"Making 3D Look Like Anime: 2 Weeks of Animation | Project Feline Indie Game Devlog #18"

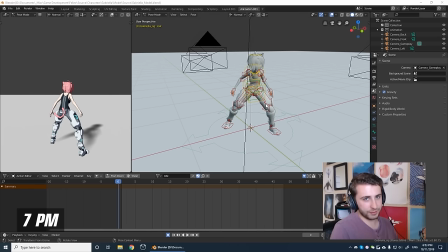[4:12]
Alrighty, so it's been about two hours or so since I started animating.
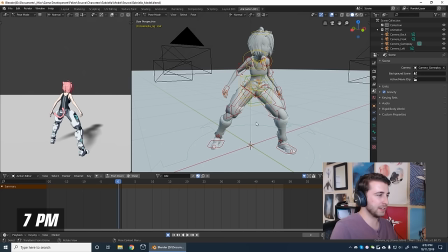[4:17]
I've started off with just like an idle animation just to get a rough idea and pose of what that'll look like. I've just got some breathing going on there. Now again, still very rough draft, nothing final yet.
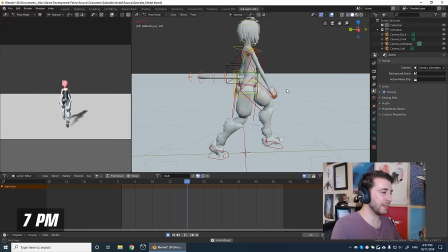[4:27]
I also got a bit bored of doing the idle and I moved on to a few other ones. I have this walk that I have in progress, but here it is so far.
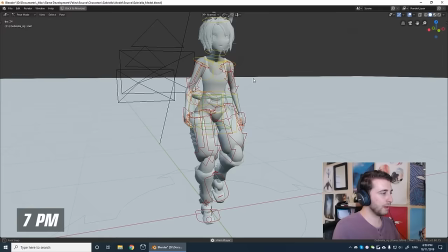[4:35]
There's still a lot of things I got to fix with it it's this was only about an hour of just positioning and posing things so yeah i
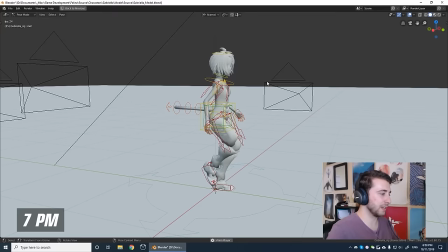[4:42]
think now i'm gonna probably spend another two hours today working on it and then take a break i was thinking to try doing one animation at
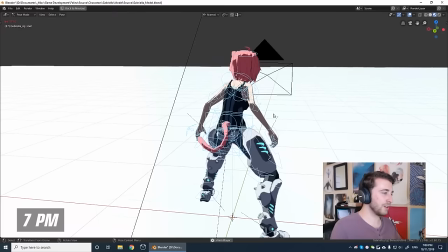[4:48]
a time but i think i want to do it more like do all of the animations and incrementally improve them throughout the week so i'm gonna work on this a bit more
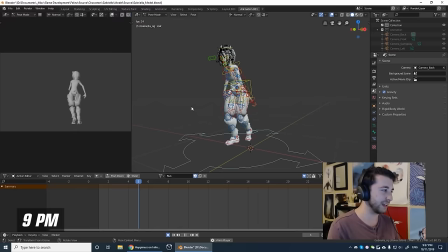[4:56]
and check back in soon alrighty so it's been another two hours or so we've got this nice little skate sort of
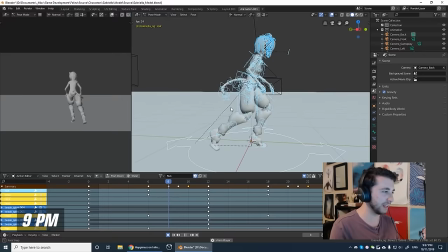[5:04]
animation going here. The keyframes are still very basic at the moment. I just have some blocking keys at the moment and it's just auto tweening between them all.
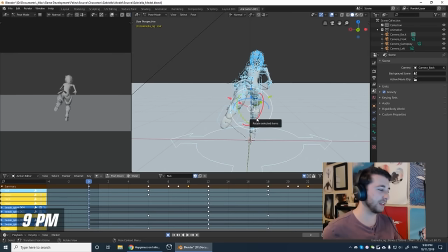[5:11]
I think I'm going to leave those auto tweens in for now just so that it makes it easier to get those poses. One good thing to do is to get a lot of reference material if you can.
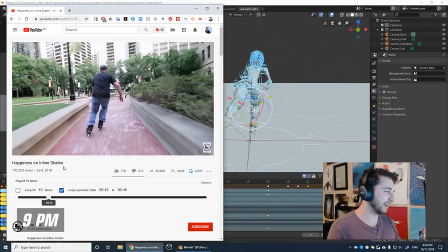[5:19]
So I've just been sitting here for the past like couple hours just watching this guy on inline skates and I've been trying to sort of match his poses.
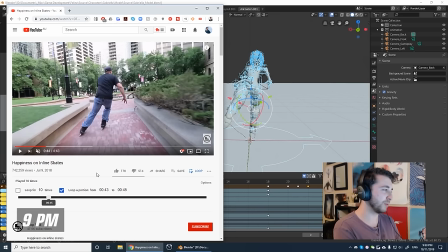[5:27]
And the cool thing about YouTube is if you press the comma and full stop keys,
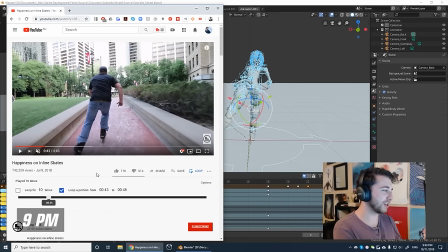[5:32]
can actually cycle between the frames so I've just been pausing it on certain frames and trying
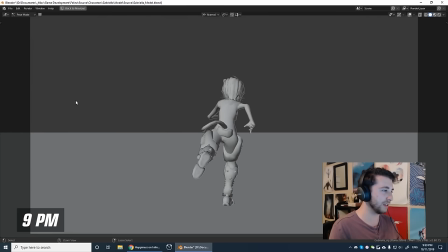[5:38]
to match this guy's pose so I take like this pose for example and as you can see the one I've got
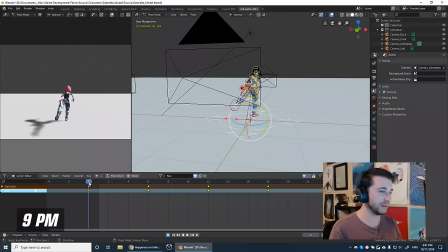[5:43]
on screen here is quite similar to this dude so I'm going to be signing off for today and then tomorrow we'll get back on it and we'll start off some new animations and refine some stuff but I mean we'll see what happens so I'll see you guys tomorrow.
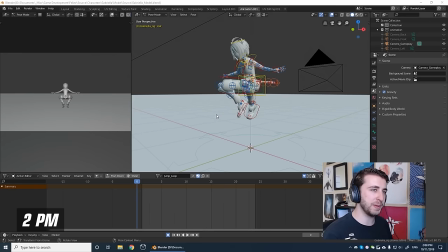[6:00]
Okay so I've spent about an hour doing this i've made a start on like the jump pose and the jump loop i thought it'd be best to start off
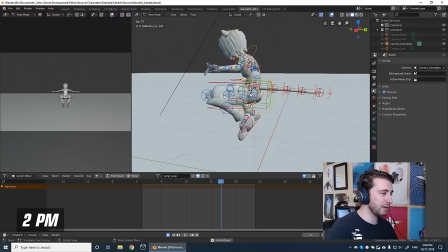[6:07]
with just a pose if we hit play i've got a bit of variation going on i still gotta work the tail in pretty happy
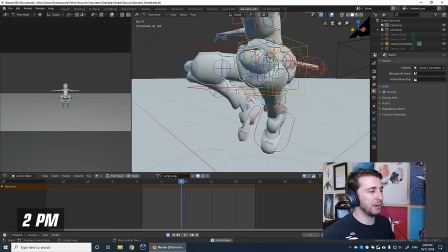[6:13]
with how the legs are for the moment but i will like to offset these later so it looks a bit more natural i know that there is some bits
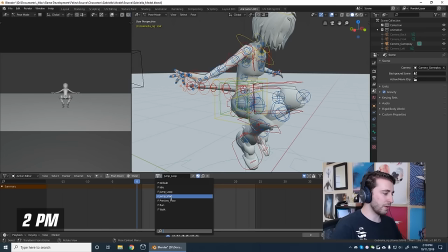[6:19]
clipping that actually does happen a lot in games even triple a titles have clipping in the mesh so i'm not going to worry too
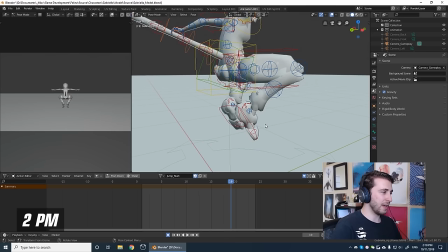[6:25]
much about it i've got this other one too that i made up quickly which was just going from the idle to the jump and oh it looks like i've
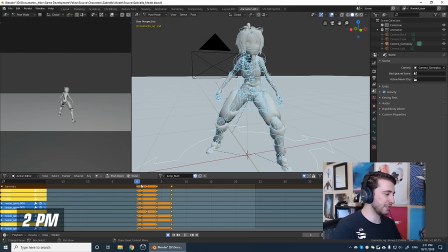[6:32]
deleted all the tail keyframes there by accident i have some set keyframes just some empty ones here of when i want some things to
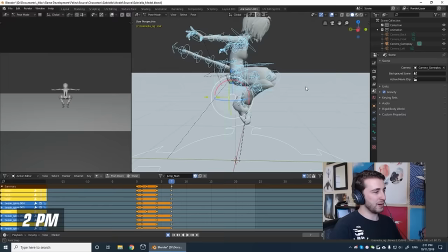[6:39]
happen so at the second frame like really immediately i want her to start crouching down in anticipation for that jump but i'll probably replace
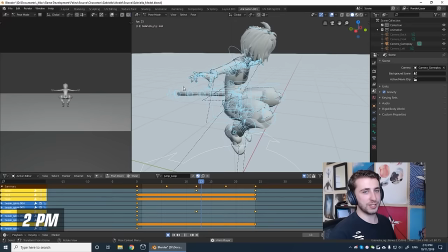[6:46]
these with the proper poses later but yeah i'm gonna take a little break getting a little tired see you guys in a bit all right so we're coming up
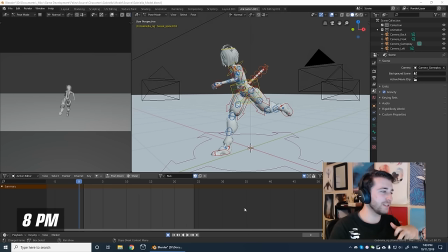[6:54]
at around the end of the day and i've just been mainly touching up some things tomorrow i'll probably make a start on the wall running animations because I feel like to get those done right it's going to rely a lot on the standard run animation or the skate animation because I'd like it
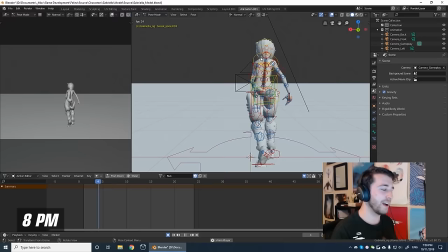[7:08]
to be very similar. So with refining this run one thing I've been trying to pay close attention to is of course the 12 principles of animation.
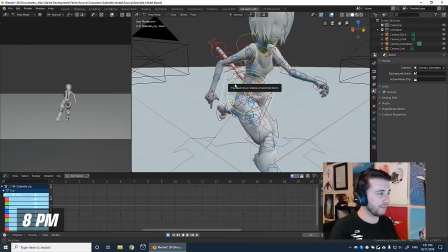[7:15]
I used to teach this stuff so I've kind of got it drilled into my head of trying to implement these in.
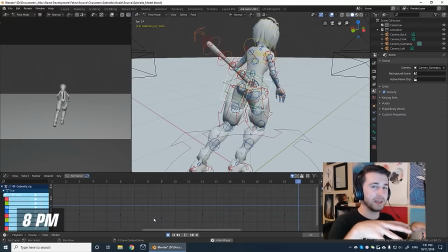[7:20]
If we go here to the hips you can see that there's this blue which is the up and down because I've tried to make it feel more bouncy instead of just a gradual shift.
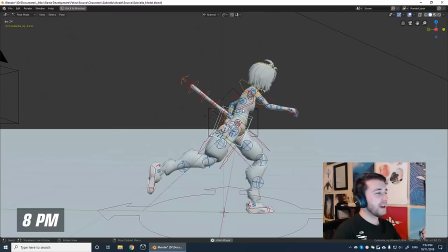[7:29]
I think from the back, it's not looked better than how it used to. It looks a lot less stiff. The spine still feels a bit too solid.
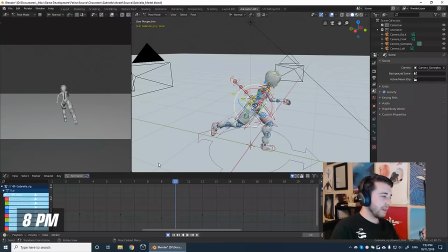[7:36]
So I'm going to have to fix some things up there.
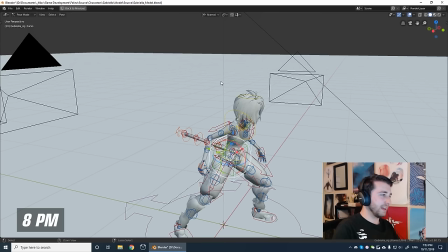[7:38]
The next thing I worked on for a bit was mainly the idle animation because I made a post on it on Reddit and Twitter and all that.
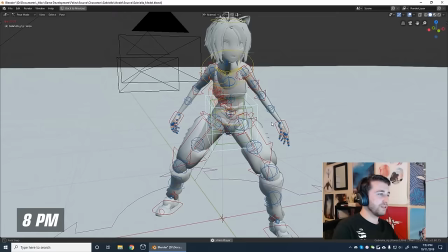[7:46]
And I got some feedback on it. But now it's just a matter of making sure it feels nice and feels natural and that it's not breathing too fast.